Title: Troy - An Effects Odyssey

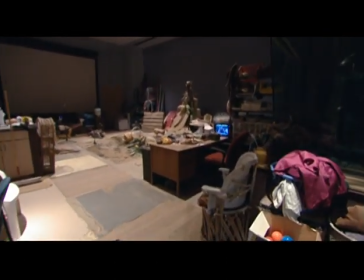8:07 It's the product of 10 years of dumpster diving, garage sale hunting,
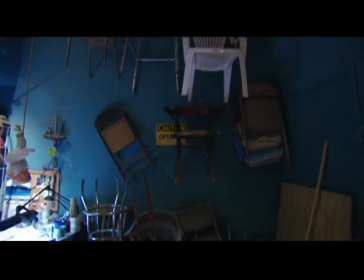8:12 and the collecting of various materials that we might use to do sound design and to create sound effects for films.
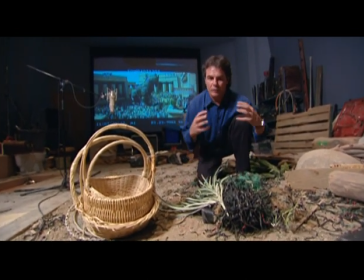8:20 In the Battle of the Barricades, we had these large hay balls that were set ablaze, and they would come rolling down the hill into the Greek camp.
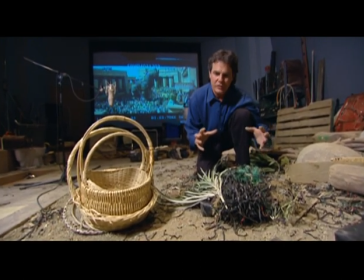8:31 What we wanted to do was create a base element so that we could give some size and some weight to these hay balls.
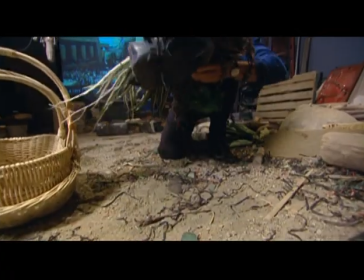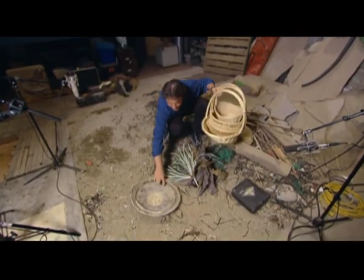8:44 Add to them some other crunchy sounds
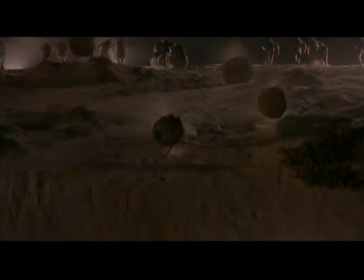8:52 to create the sound for the large fireballs.
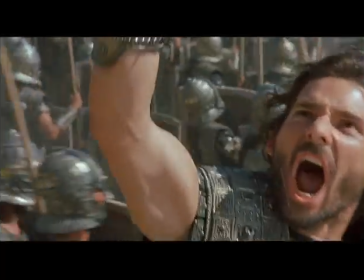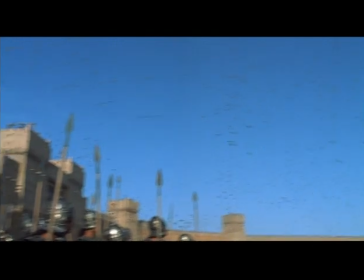9:02 The sound of arrows flying through the air needed to be captured in great number,
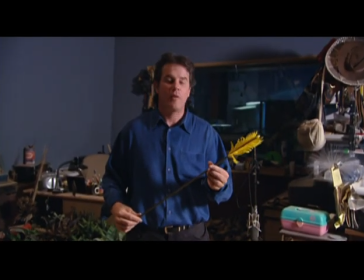9:06 and therefore we needed a very large variety of whooshes and swooshes and flying sounds. Here's a wiffle ball bat. 4 or 5 sounds to make a single arrow flight sound. That then single arrow flight sound was composited 1,000 times in order to make a cloud of arrows appear from the walls of the city.
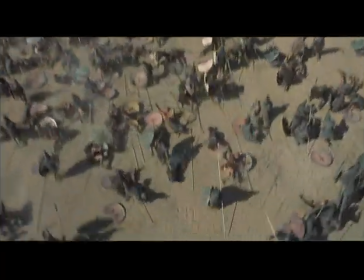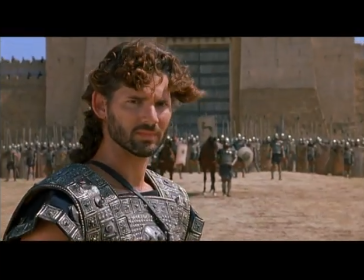9:36 Expressing the sound of swords was an essential element in Troy. Sword play basically comes in 2 flavors sonically.
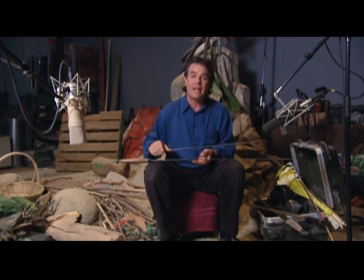9:44 There's the clank of the metal on metal. And there's the sort of the scrape and the zing sound, as we call it, for the metal being glanced.
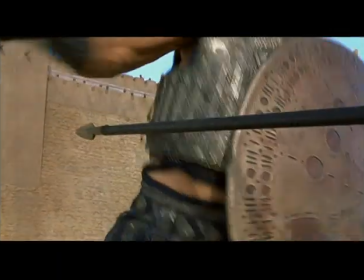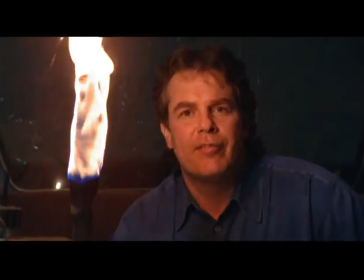10:04 fire, like everything else, can fool the microphone. Proximity with fire is just like proximity with any sound.
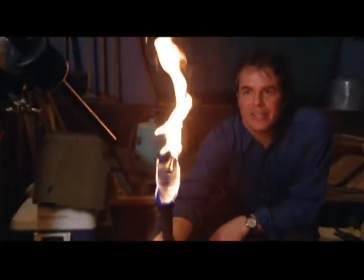10:12 The closer you get to the microphone, the larger the fire sounds. And so a small fire close to a microphone can sound like a much greater fire.
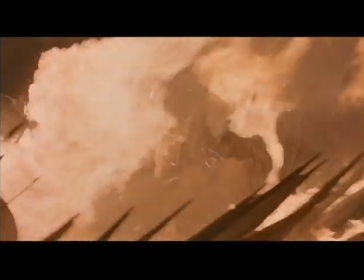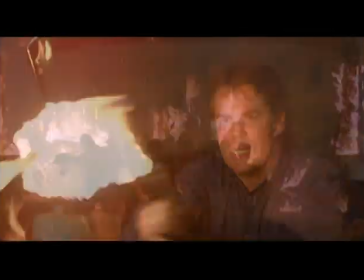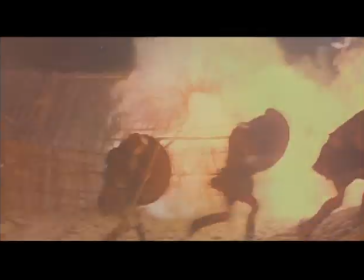10:31 The most interesting challenge in Troy was to give it this big scope and big scale, and to express that throughout the film.
For Troy!